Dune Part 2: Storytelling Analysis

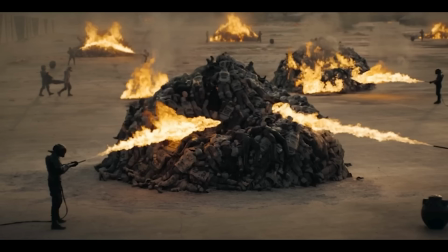[8:14]
Fremen collect water to eventually terraform Arrakis into a green paradise, but if you're not tracking that, it's pretty subtle.
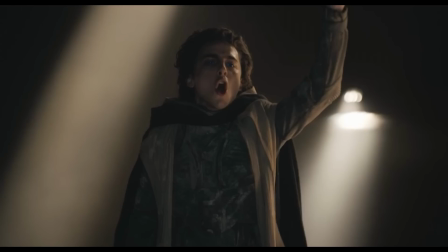[8:22]
Obviously, the optics of this white savior figure speak for themselves, so I'm not saying Paul's maneuvers are subtle here, far from it, but the cultural devastation being implied through symbolism rather than explored through narrative is certainly a storytelling choice.
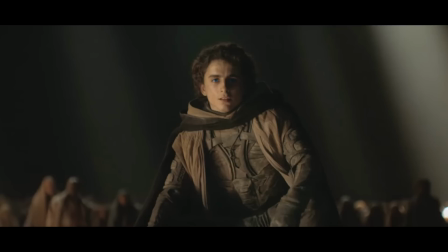[8:38]
Paul, of course, chooses the humble desert mouse as his name and more on that later, but it's no accident that he's dressing himself in humility as he launches a very unhumble campaign.
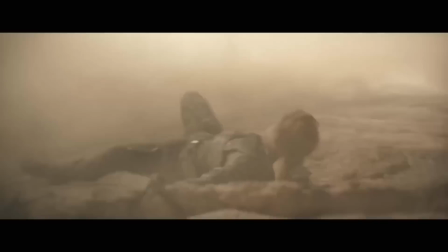[8:50]
Rather like dragon riding being emblematic of House Targaryen,
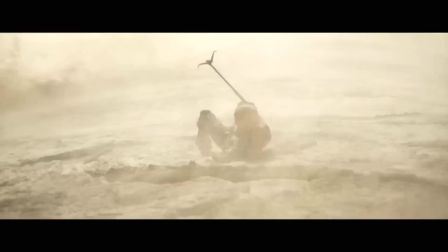[8:54]
worm riding is emblematic of the Fremen ability to work with, not against, the hostility of their planet.
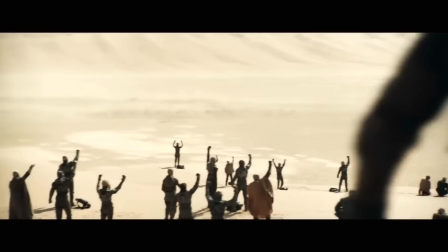[9:00]
This is likewise true of their relationship to Spice, and look, the value and utility of Spice was definitely underplayed in this film,
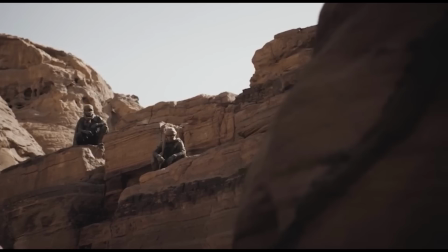[9:07]
which is a problem, but its symbolic significance to the Fremen certainly isn't. Likewise, I love how we spend time with the Fremen ways of harnessing the elements, including wind, as integral parts of their way of life.
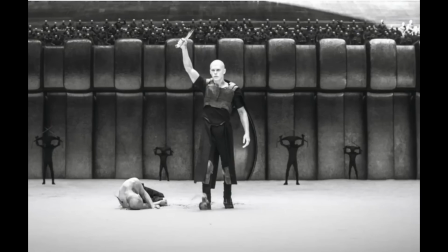[9:19]
All of these sequences lead to a really effective contrast with Getty Prime, the Harkonnen home planet, where feckless indulgence and pollution rots away under an infrared sun. I mean, on a very plain level, it just looks stunning.
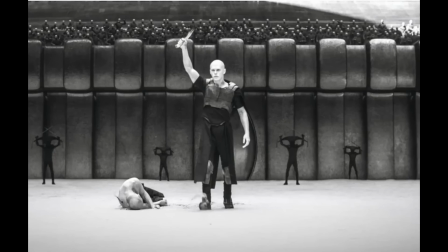[9:34]
It sort of shocks you out of your seat, but it's also an effective way of communicating that absolutely nothing can grow here.
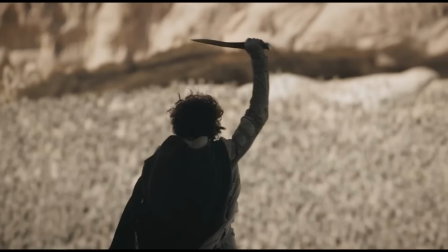[9:40]
No plants, no color, no compassion, no wisdom, just industry and greed and violence. So when Paul says that he'll win the war by being Harkonnen, we know exactly what he means.
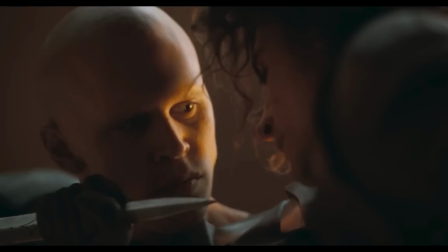[9:51]
This dismal environment helps explain why Phaedrotha is who he is. We sort of get the sense that he and Paul are two sides of the same coin. Perhaps Paul would have been just like Phaedrotha if he hadn't been raised under the ethic of House Atreides and the kindness of his father.
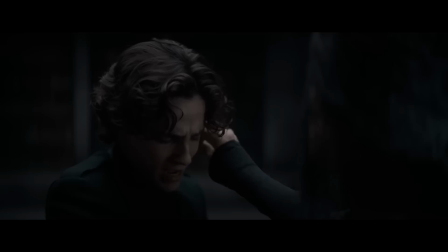[10:06]
I also loved the clear symmetry between both the Baron and Lady Jessica,
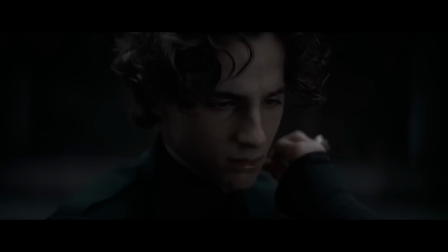[10:11]
each subjecting their successors to life-threatening tests as rites of passage.
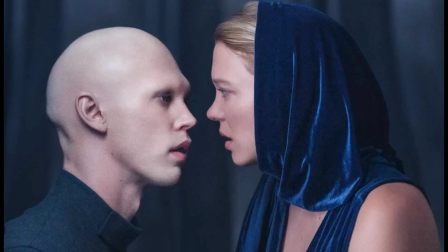[10:16]
And that takes us to connections between part one and part two. Again, there are so many visual and behavioral echoes that are a true joy to go back and track, but the most significant is the most obvious.
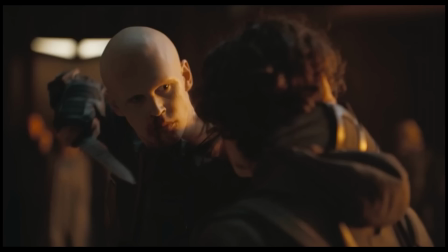[10:28]
They each end with a knife fight that represents Paul's diminishing humanity. He's certainly not asking Feyd-Rotha to yield the way he was in part one. And look, it would probably make more structural narrative sense here to introduce this rival Feyd-Rotha way earlier in the film, to go back and forth and build up tension.
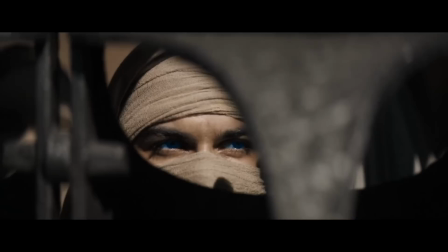[10:47]
But Villeneuve's sneaky trick as a filmmaker is in using visual continuity even when he's jumping around in time and space.
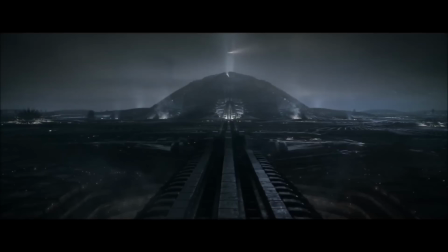[10:55]
You know, we might zoom in on someone's face, they turn their head, new scene.
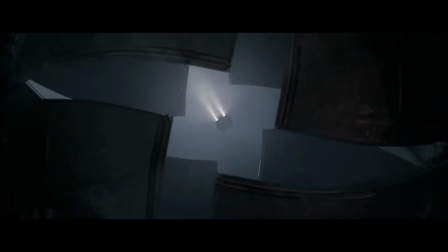[11:00]
And if we cut back and forth from the bad guys to the good-ish guys, all the seams of the story would be glaringly apparent.
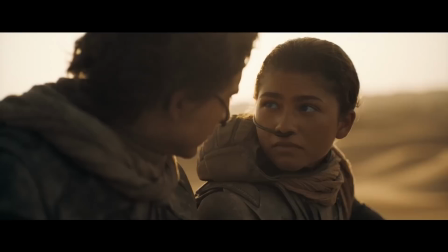[11:07]
We'd feel lost in a way that we don't notice we are, given his filmmaking and editing.
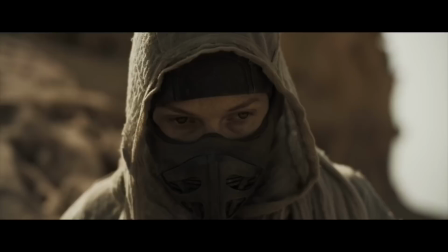[11:12]
Everything in Villeneuve's world is a little more beautiful and a little less structurally sensible.
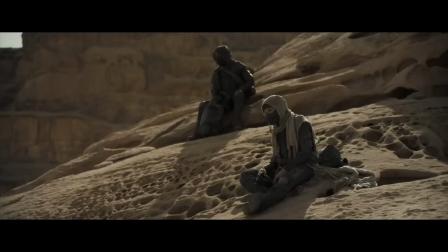[11:18]
And we could spend all day listing these symbolic details,
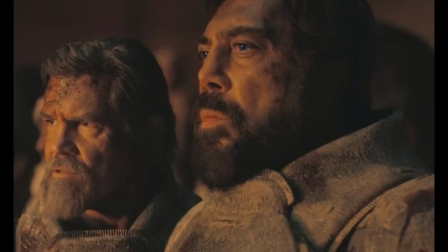[11:21]
but the reason I've highlighted symbolism here as a storytelling method is because as we get into the character work, it's crucial to note that Villeneuve uses his characters symbolically as well, I'd argue to very mixed effect.
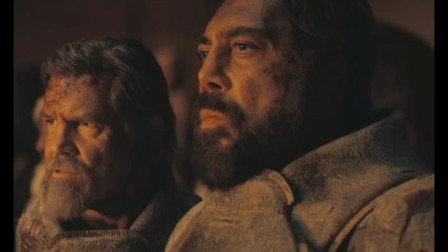[11:34]
The clearest example is really Stilgar, who feels less like a human guy and more like a storytelling stand-in for the concept of faith and fanaticism. And I've seen takes that Stilgar's humanity slowly diminishes as he becomes more and more obsessed with Paul,
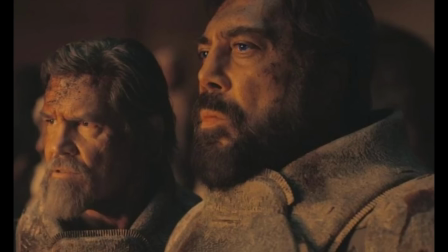[11:49]
and I like that concept, but I think it's being a little generous. Pretty sure Villeneuve just used him in a very straightforward way.
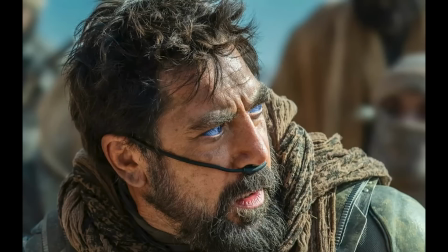[11:55]
He's one of the most prominent characters, but he ultimately doesn't have a ton to do besides represent a bigger idea and millions of people. And he's played largely for laughs. And in terms of efficiency, this is a very smart storytelling move.